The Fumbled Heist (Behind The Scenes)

And also, while animating the Fumbled Heist, I relied less on the mumbles and more on the actual acting of the film. That's why there's probably like less mumble in the Fumbled Heist compared to the Galactic Escape. That was the only difference I really had with directing Fumbled Heist and Galactic Escape when it's talking about the voice acting. Alright, from talking to other Blender animators, I've noticed that a lot of them don't actually like do the set design or even minifig design, which I'm so surprised by, because to me personally, I feel like designing the minifigs are the most fun part of the process, but for some reason, a lot of people don't do that, which is fine, I guess. But for me personally, I really like doing that. I feel like it adds more experience to you if you do your own set design and minifig design, because then, I don't know, if someone wants a set designer but not an animator, you have more foot in the game with that. So I feel like it makes more sense. I also like doing my own set design because I feel like a lot of the stuff on Mechabits don't suit my tone, and they're not as to detail to what I'm looking for. But if I'm doing my own set design, then I can add in the details I want to and then make it suit my tone and like have it where it fits in with the camera shots I want to do. And it's so much easier for me to just design my own sets rather than to pull something on Mechabricks, which is in my taste.
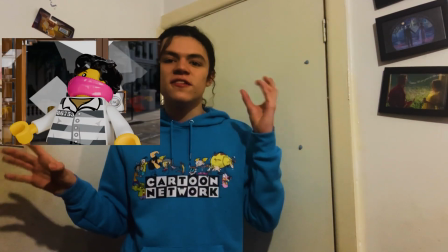For the major sets, like the stuff in the bank and the stuff in the police station, I did all that myself, but there are a few things that I didn't do myself, especially the shot in the city with the car driving, very Edgar Wright styled. That was pulled from this guy. He is a very, very good animator. Too good to be posting animations on YouTube. Lego should hire him. He did like a Justice League and a Spider-Man looking animation, and they look exactly like they should belong in a Lego movie.
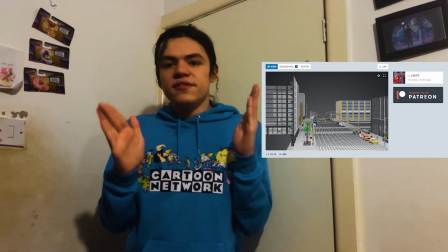You should check him out. But he did this really, really detailed sort of Lego city sort of thing that I needed for that shot, so I used his because it would be really, really hard for me to do it all myself.
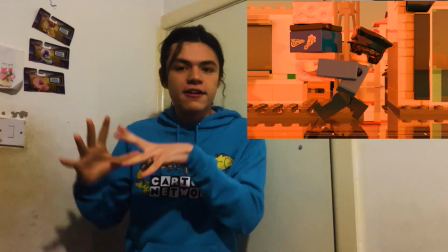And also I used a couple of official Lego sets for the background sets when he's walking through the town, which I thought was cool. Lego's official sets really match my style because I'm really going for like official Lego sort of charm, and I feel like the sets really match my style, especially if they're just like background sets. I feel like if they're only background sets, I like using like official Lego sets, but if they're like important to the story, then I'll try and make my own sets for it.
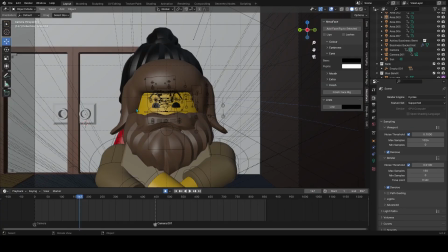So I'm not gonna talk about absolutely everything in this video when talking about animation, like the basics, because this is not a tutorial video, it's a behind the scenes video. So if you want to know how to animate in Blender with Lego, there are tons of videos out there for you,
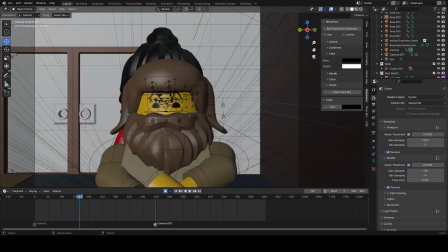but if I were to do that in this video, we'd be here all day, and I don't want this video being longer than it is. So if you really want that sort of thing, and go look at other videos. But I'm gonna tell you like some techniques that I did in this film that are like unique to me, I guess.
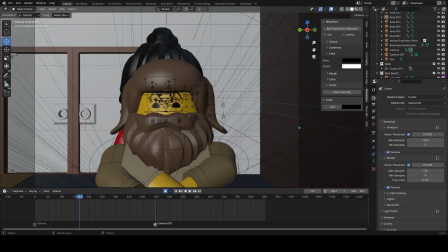For one, I want to talk about the camera being a 4:3 ratio. I did this because I'm very like inspired by like old cartoons that I used to watch,
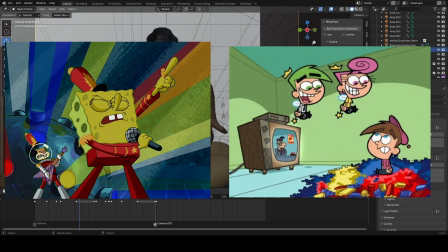like Fairly Odd Parents, Invader Zim, and SpongeBob.
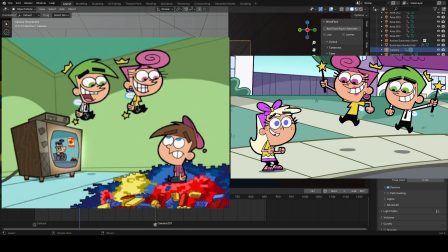I like the 4:3 more than the wider camera because to me there's like less space that has been wasted, and
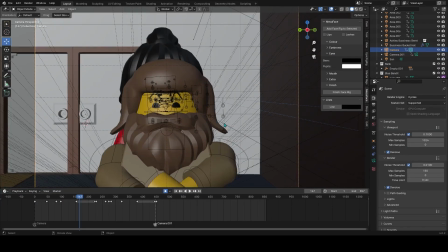it just looks a lot more nicer for the old cartoons, and I feel like it gives more of a nostalgic sort of feel to it, because obviously I'm doing like comedy based on the old Lego games, and I feel like it's more nostalgic if I do the 4:3 ratio.
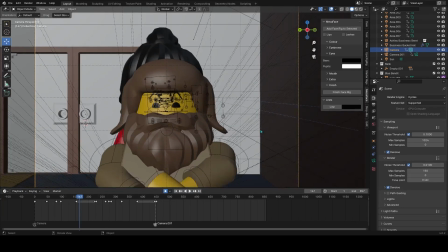And obviously, again, the less wasted space, because I don't like when watching like newer episodes of SpongeBob or newer episodes of Fairly Odd Parents,
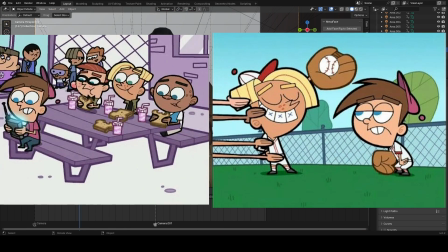there's so much wasted space, and it really annoys me because they use so much to their advantage within the older episodes,
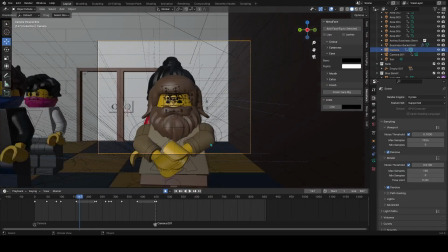and I just hate the wasted space sort of feel to it, and I prefer like the box with the less wasted space.
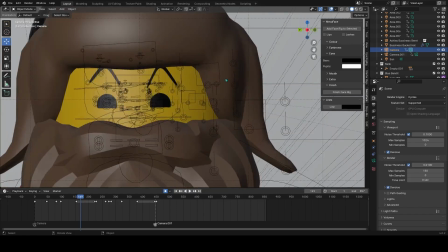I would also recommend, if you want to animate with mecha face, do the mecha face last.
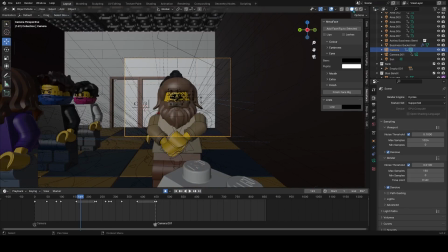Like, do animation, then do the lighting, do the mecha face,
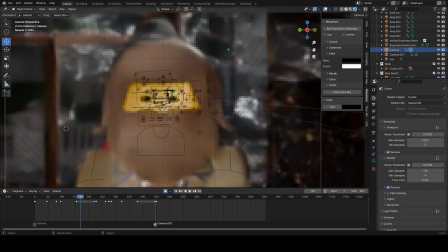because it will lag up your scene and it's harder to animate.
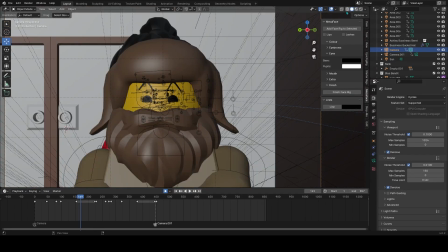So do the mecha face last, unless your blender is so good that it's good with mecha face, but see, it's like lagging.
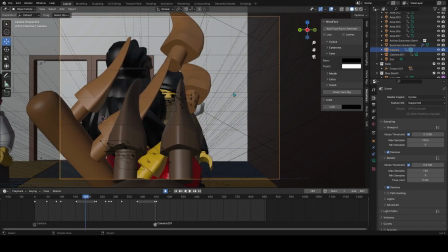I like the anticipation, some anticipation before here. So I've been using a lot of smear frames here. This is what I mean by smear frames. I'm using other Lego pieces to enhance the action, and to get it right,
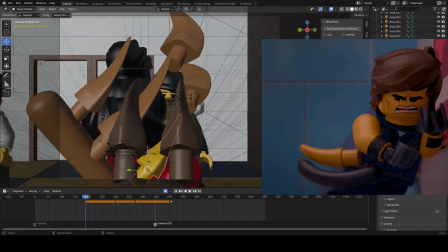I've been looking at Fairly Odd Parents more closely, the Lego movies more closely, a lot of other cartoons more closely,
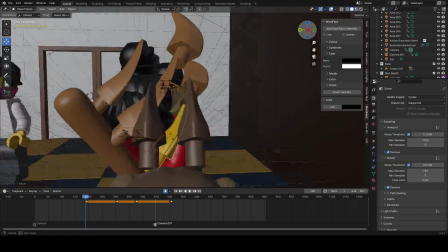so I could get it right to how I want it to look.
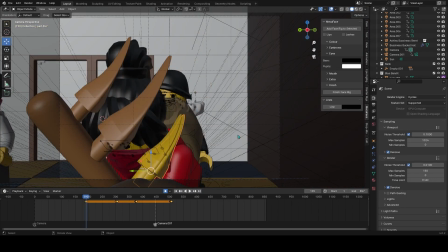And I feel like I did really well. There was just one scene where she throws her gun, where I was like, I needed more anticipation.
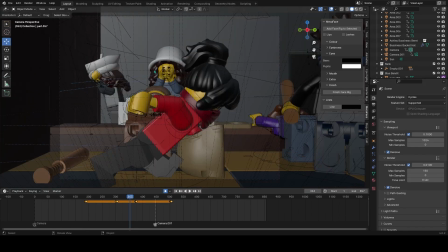But yeah, it was cool to animate me in the background like screaming.
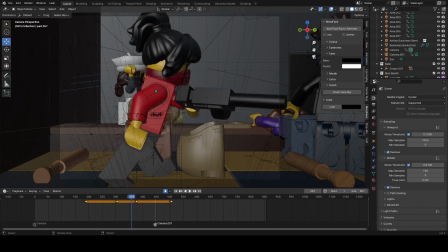I really liked adding in the extra details.
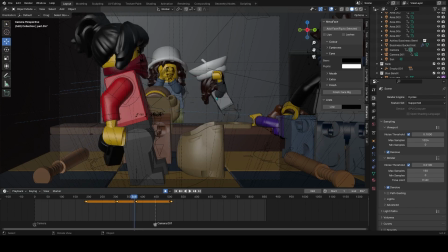It overall makes the movie a lot more immersive and a lot more better if you have like characters in the background,
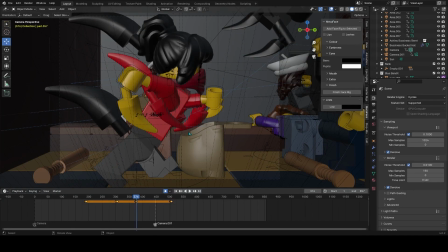which is a massive improvement from the Galactic Escape that I did. This is some of my best smear framing as well.
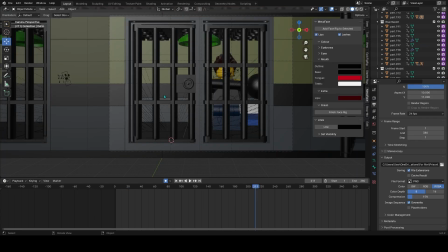With the gun coming in, I'm whacking him. Really good. If you notice, this is very inspired by the Lego Batman game, where Joker and his goons are all in jail, and it like pans across to each one. I really like that in the Lego Batman game. I took a lot of inspiration from that.
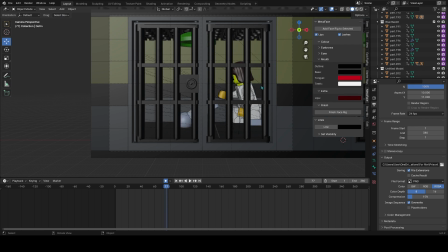I used a different piece here for the smear frames.
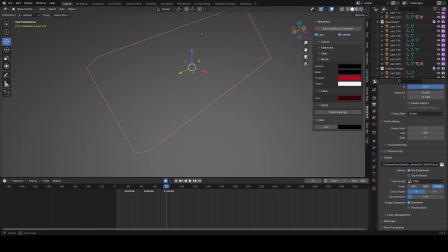Okay, so I used like a tile sort of piece here to do the smear frames, and it looks so good in the actual film.
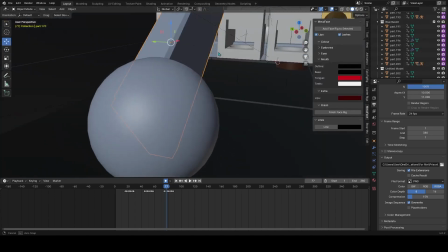I was inspired by him.
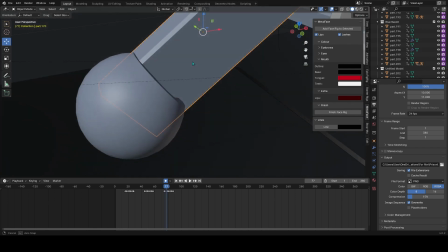I saw someone else do it in the Suicide Squad animation, and it looks so cool, and I wanted to do it for myself.
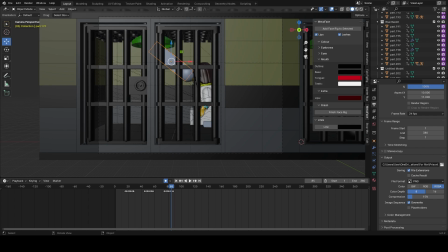It turned out really well. I showed JN while I was animating this, and he really liked it.
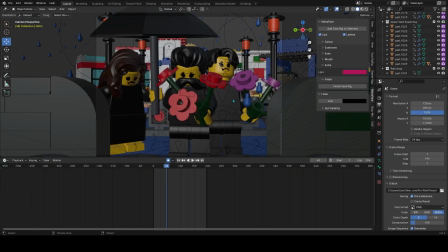The rain was so hard to get right. So basically, I put in the rain.
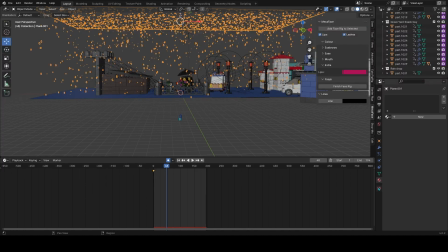So this was the first time using these. I'm trying to figure out where it was. These particle effects, and I didn't know how to use them, but I figured out I did everything right,
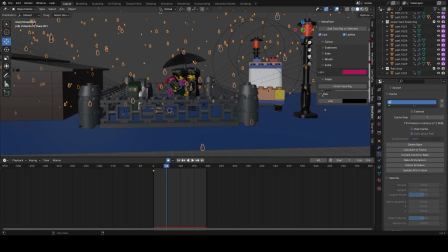other than the fact that I needed to like properly bake it into the animation so it would actually render.
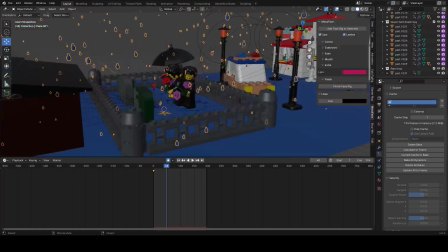And it looks amazing, look at it.
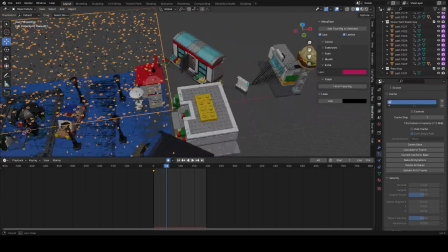And this is what I meant in the last clip, where I was like, I used official Lego sets for the background.
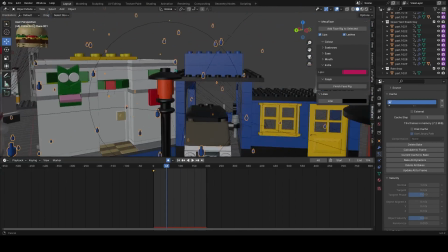These are all like official Lego town sort of sets that I used to fill out the background.
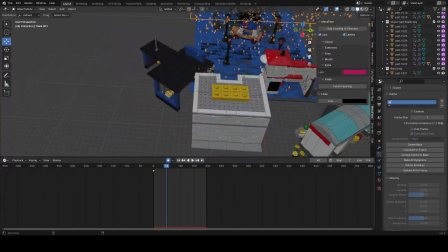It makes it look more like immersive, and I only did it to what the camera can see,
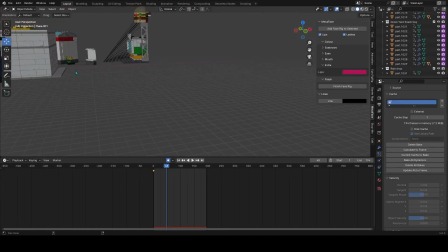because I don't want to waste too much time doing it. These are miniatures.
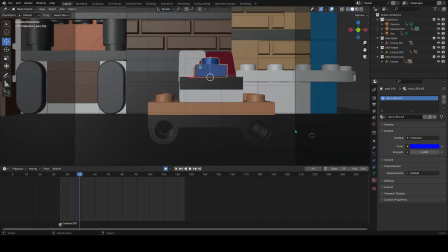These are miniature animations.
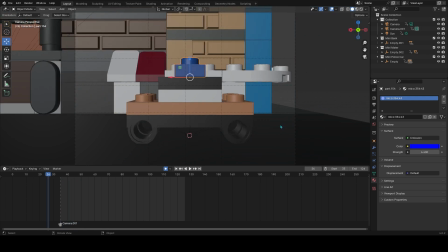So if you've seen the Lego movie, and Wes Anderson also does this in his movie, they'll have like miniature sort of like sets
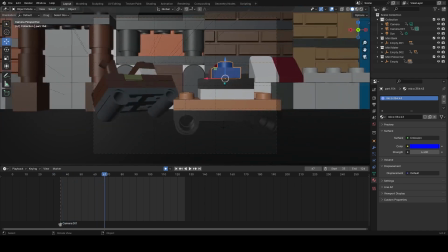to do the bigger sort of things, and I really liked that sort of effect,
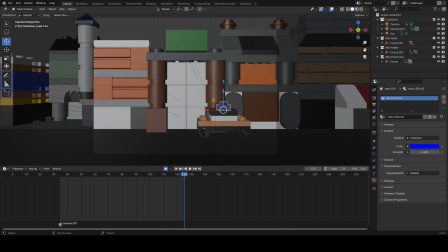so I decided to do it in these films as well.
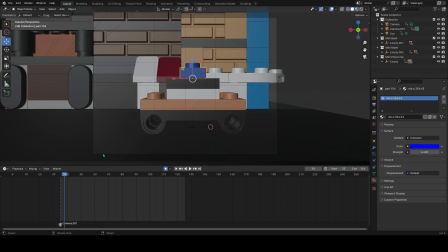I just really like how they look, and it also expresses the Lego sort of feel a bit more. And this actually involves a deleted scene.